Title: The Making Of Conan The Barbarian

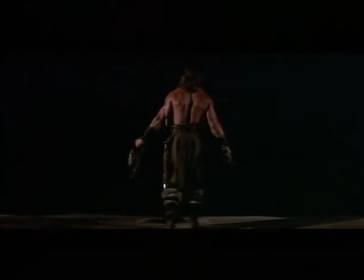[44:57]
Thulz of Doom is in the movie only as that element that leads Arnold on his quest for revenge and until Arnold gets underway he is only focused on revenge that's all he thinks about he's not a hero until he
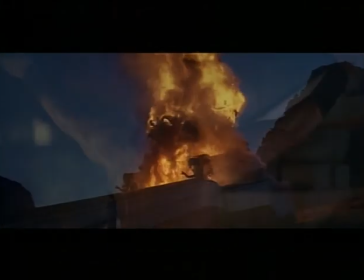[45:11]
goes beyond revenge to kill the evil force for the whole world then he becomes a hero the
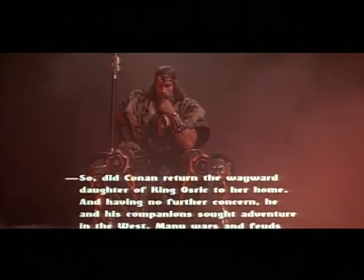[45:21]
idea was that was always going to give you a hint that this is going to be more than one movie it should have been the beginning of the trilogy the
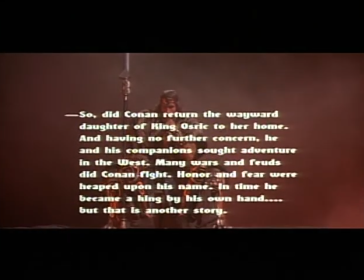[45:28]
trilogy was each one was was about something and the first one was about strength raw strength the second one
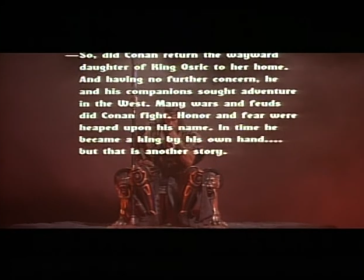[45:36]
was about responsibility and the third one was about kind of tradition and loyalty you know where
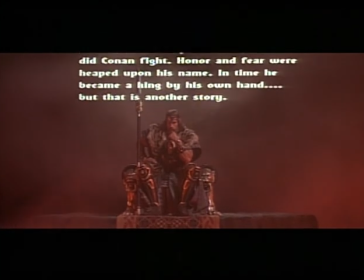[45:42]
I was going was that ultimately there are things that people do things for that are that are larger than them
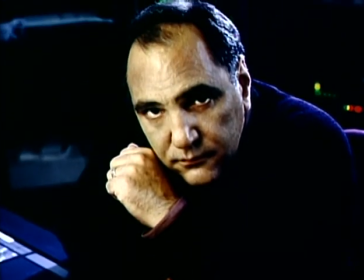[45:53]
John wanted Basil to do the score from the very beginning, and we had some discussions with Dino and some of the other people about having Ennio Morricone do it, but John insisted that it was something that Basil could do. From the time that I was set to write the music from Conan until I recorded it was probably a period of a year.
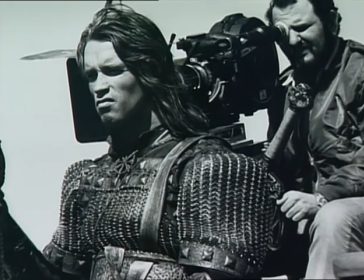[46:17]
At that point, before John went off to Spain to start shooting, he had requested that I come up with several thematic concepts for the film.
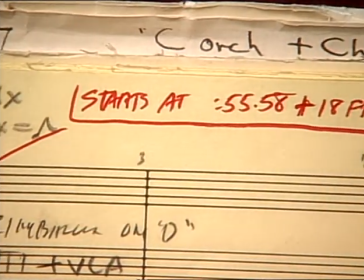[46:26]
And these aren't finished pieces of music by any stretch of the imagination. Sometimes there are no more than eight measures of music, of melody, of phrase. So basically he had probably four major themes of the film, which he took off when he started shooting.
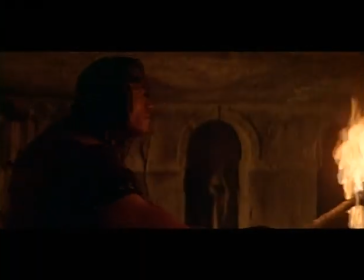[46:44]
Conan, however, had some very serious requirements in that but you're dealing with prehistory.
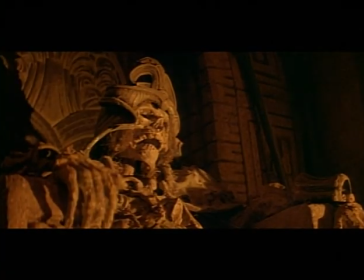[46:50]
John always envisioned this thing taking place 10,000 years before recorded history. So what does that mean musically?
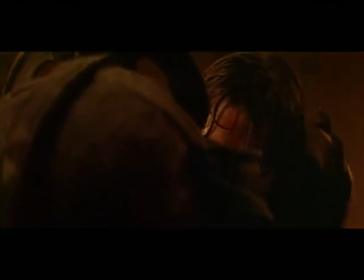[46:56]
So we explored the concepts of, oh, we'll use antique instruments. But then we realized that isn't even far enough back.
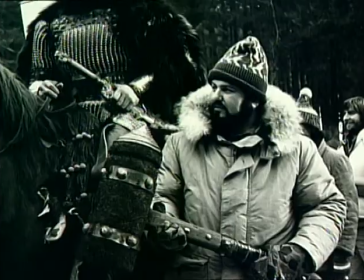[47:02]
Medieval is fairly modern compared to Koning. He knew he wanted it to be operatic.
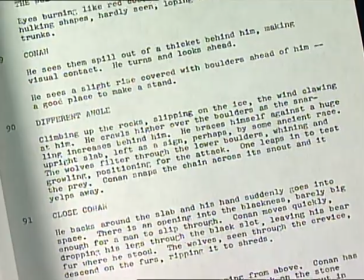[47:07]
There was no question in his mind that because there was so little dialogue, that the music really had to carry a lot of the story.
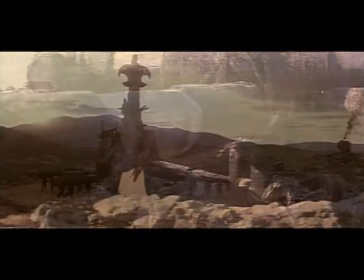[47:18]
In the Wheel of Pain sequence,
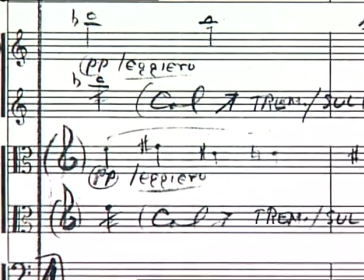[47:20]
basically I knew that we should incorporate a lot of metallic sounds and try to get some strange sense of another world.
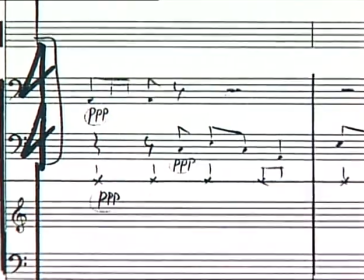[47:28]
So I think we had a couple of chains and things like that going on. We incorporate this Chinese gong, which is made out of very precious metals.
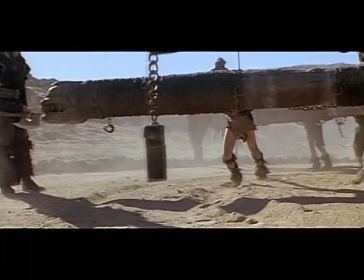[47:36]
We took a triangle beater and literally had the percussionist rake it across this thing. So as it hits the edges of these things, it makes this scraping sound. That was the sound of the scrape. There's something about the funeral pyre that I think is eloquent. It's one of the smaller pieces in the film in terms of the size of the orchestra.
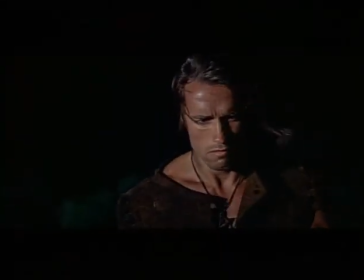[48:01]
And I think because of that, there's an economy of force. But there's also a strident kind of quality to it because I needed fewer instruments to do a lot more.
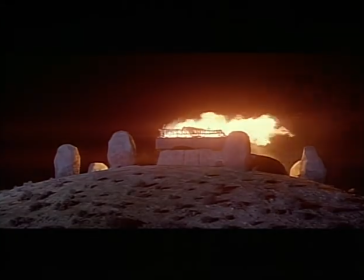[48:11]
I had also had a dream the night before. My wife and my two daughters had gone to Florence, and I dreamt that they had died,
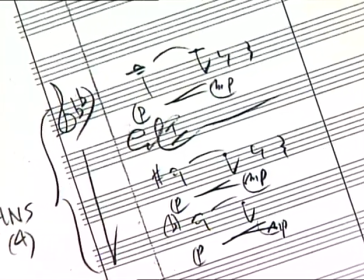[48:18]
and I had this whole image of death in a hooded thing with these ropes for a face,
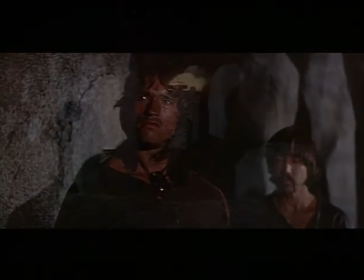[48:24]
and I could remember every piece of it vividly. It's all part of why I wrote it the way I wrote it, because I wrote it the next morning.
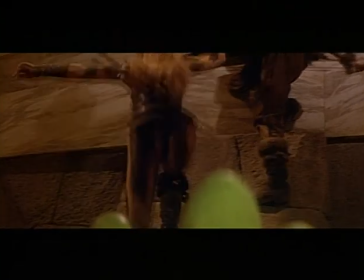[48:34]
I was writing the orgy section of the film. It's just sort of the basic riff, and one day my daughter, who was studying recorder at school, walks in and she starts playing a counter melody to what I was doing on the piano.
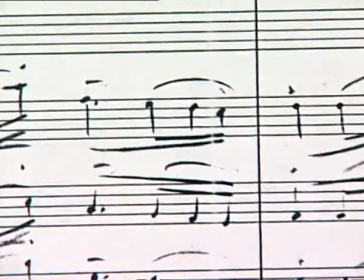[48:48]
And I thought, this is really good. And I sort of wrote it down and put it on eight French horns, what she was playing.
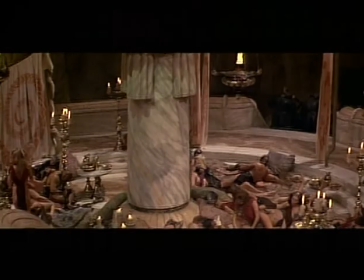[48:56]
As a surprise, I brought her out when we were recording that scene and had her sit on the podium, you know. And I thought she'd be thrilled when it was over.